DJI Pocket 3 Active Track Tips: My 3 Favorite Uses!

DJI's Active Track can add a whole bunch of value. It gives us perception of having a dedicated cameraman, but it also gives you this larger-than-life production value. In today's video, I want to go over Active Track and give you 3 ways that I personally love to use it. Let's dive in.
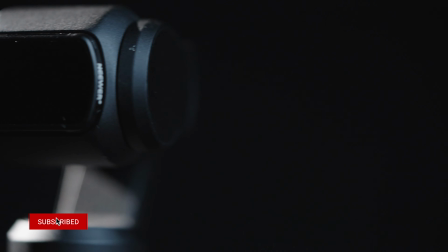So if you're not familiar with Active Track, let me show you how to set it up. So setting up Active Track is actually really easy.
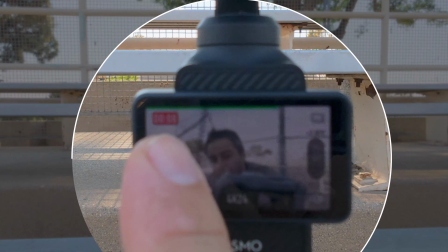(0:30)
You can actually go down to this setting right here, this little gimbal icon, and you can turn on Face Auto Detect.
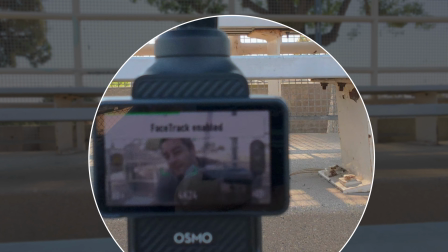(0:35)
Now, as long as you're in that box, it will detect your face and start tracking you.
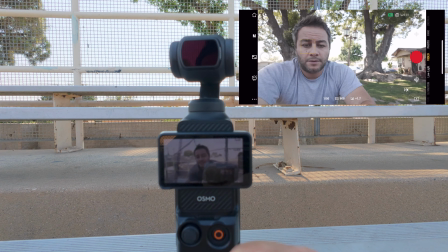(0:40)
There's also another way to do it. If we exit out of Face Auto Detect, you can just double tap someone's face, and there you go.
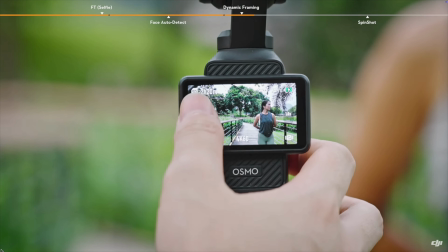(0:49)
Now we're active tracking again. But there's actually an even better way of doing it called dynamic framing.
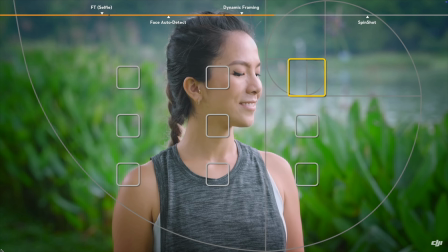(0:55)
See here, you can actually pick the location or the frame that you want Active Track to stay within.
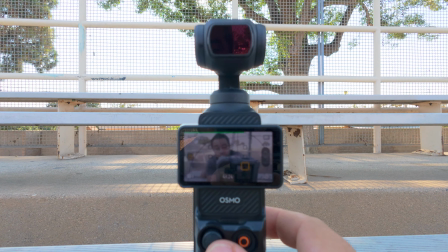(1:01)
So if you want to be in the center, you can be in the center or to the right and left and so forth. So I really like this because it gives you a much better cinematic view,
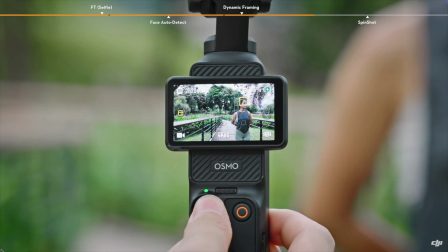(1:09)
because now you're following the top thirds rule and it's a little bit more pleasing.
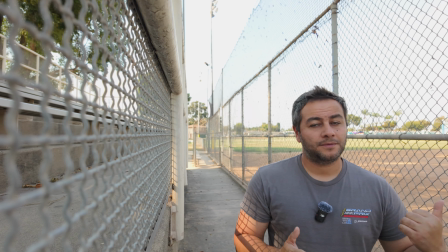(1:15)
So for this particular case, I actually set it to the left center, which is keeping me at this frame, but I want to change it.
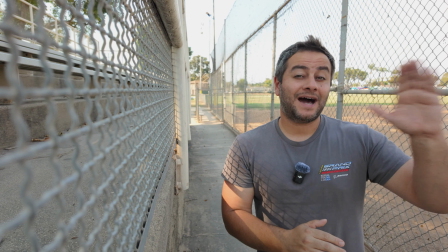(1:24)
It's giving me way too much headroom. So now I did the top left, and now it's giving me the perfect amount of headroom.
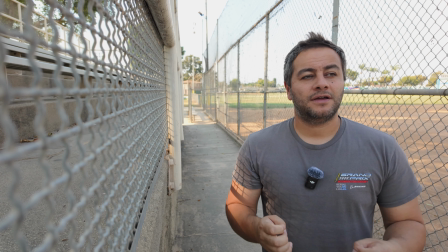(1:31)
So Active Track's a little sensitive. You kind of need to play with it. It's not perfect.
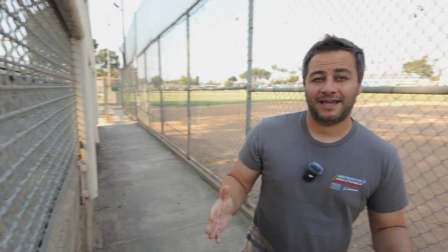(1:36)
A big downfall is you can't really control the speed, right?
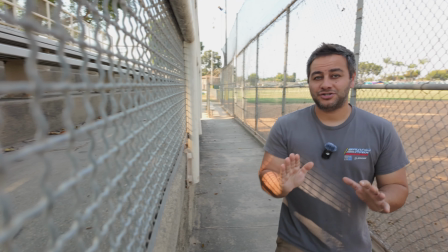(1:40)
It doesn't really slowly guide you in or ramp in as it's panning.
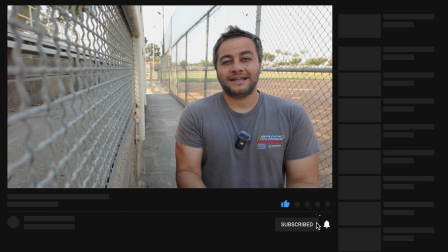(1:46)
But again, for a camera that is pocket sized and has the ability to do all this, it's pretty cool.
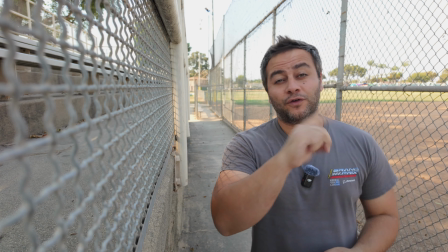(1:53)
So let's talk about the 3 ways that I like to use it. The first one, you already guessed it, is actually the intro.
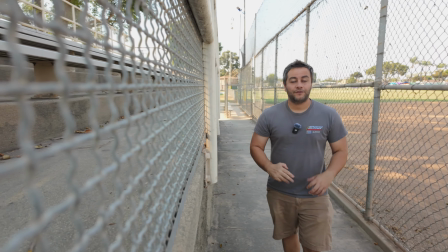(1:59)
Walking up and just talking, right? Getting the viewer's attention in an intro setting like this, it's perfect.
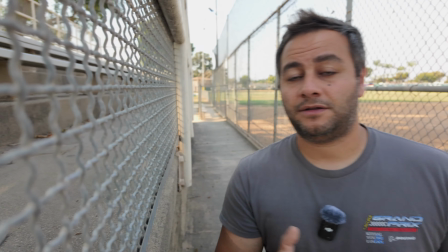(2:07)
And I've found that as long as I don't wobble too much from left and right, it does give this nice pan effect.
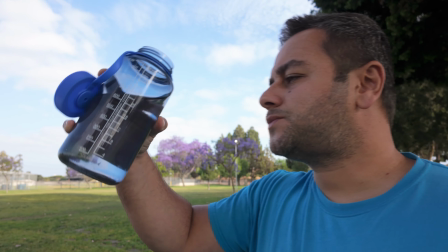(2:14)
So let's try it again.
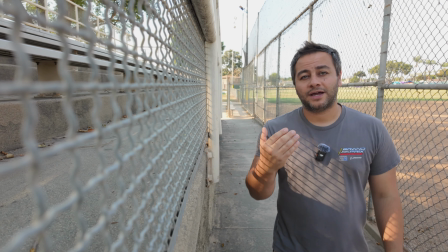(2:14)
So setting it at that corner again, walking in, pretending I'm just kind of doing an intro and trying to walk in a straight line gives this nice effect.
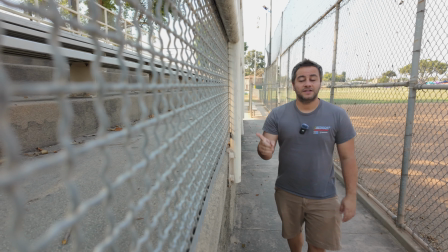(2:23)
Now you do need a leading line. So in this particular case, it's this fence, right?
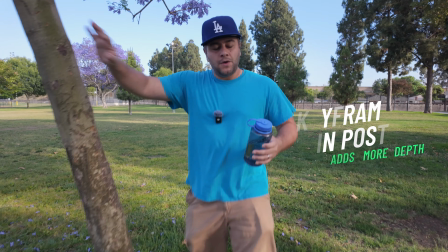(2:27)
That's the leading line. Again, you kind of need to practice because if you wobble, it wobbles with you.
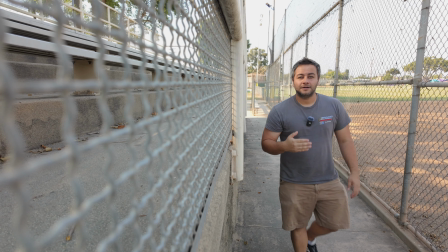(2:31)
But if you try to stay in a straight line and you just kind of talk, then it follows you pretty darn good.
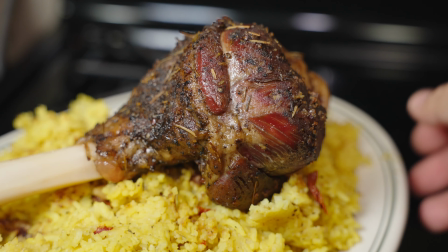(2:39)
So that's the first way. So the second way is actually related to my cooking channel. I love doing orbit shots. I know, very Michael Bay of me, but it works really well when you're showcasing food.
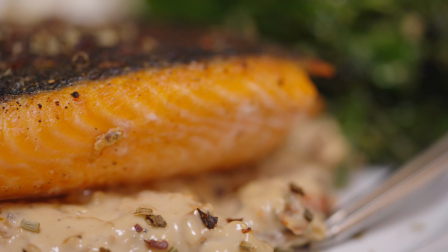(2:49)
And being able to lock on the food, set the frame, and then do the orbit shot, having the gimbal guiding it along the way just makes it so much more easier, and again gives it that smooth cinematic look,
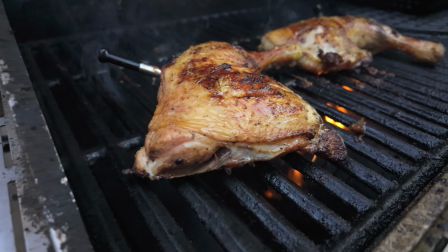(3:03)
which is what I'm really looking for, right? Especially when I'm trying to showcase the details of the dish. So actually Active Track's not just for human subjects, it works really, really well on objects. Well, at least in a cooking environment, it's always worked well. I'm not sure if it's going to Active Track a car or, a dolphin or something, but yeah, give it a try in actual objects. You might be surprised. And finally, the last way is in an actual action way, an active shot. So I actually love shooting action shots using Active Track.
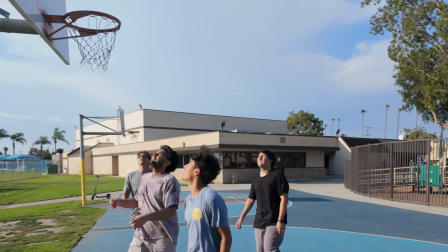(3:33)
Now, I don't overuse it because, again, it's very jittery and it can lose the subject, but when you're doing slow motion shots and you have something like,
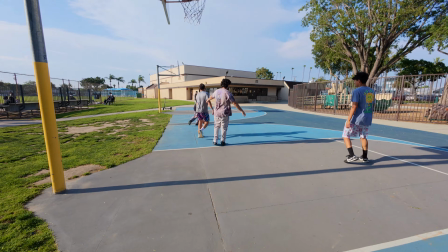(3:41)
for example, a game of basketball, and the subject is moving very quickly or, coming in and out, having Active Track lock in on them just gives you a little bit more assistance. But you have to remember, if you're going one way and the subject's going another way,
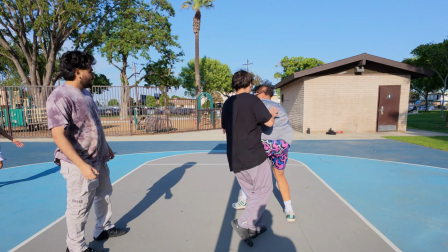(3:55)
Active Track does get really confused and it tends to lose them. But still, really, really phenomenal. So that's basically it for Active Track. Let me know how you guys use it in the comments below. Hope you found this video informative, and if you did, please consider subscribing and joining our channel memberships. I'll catch you in the next video.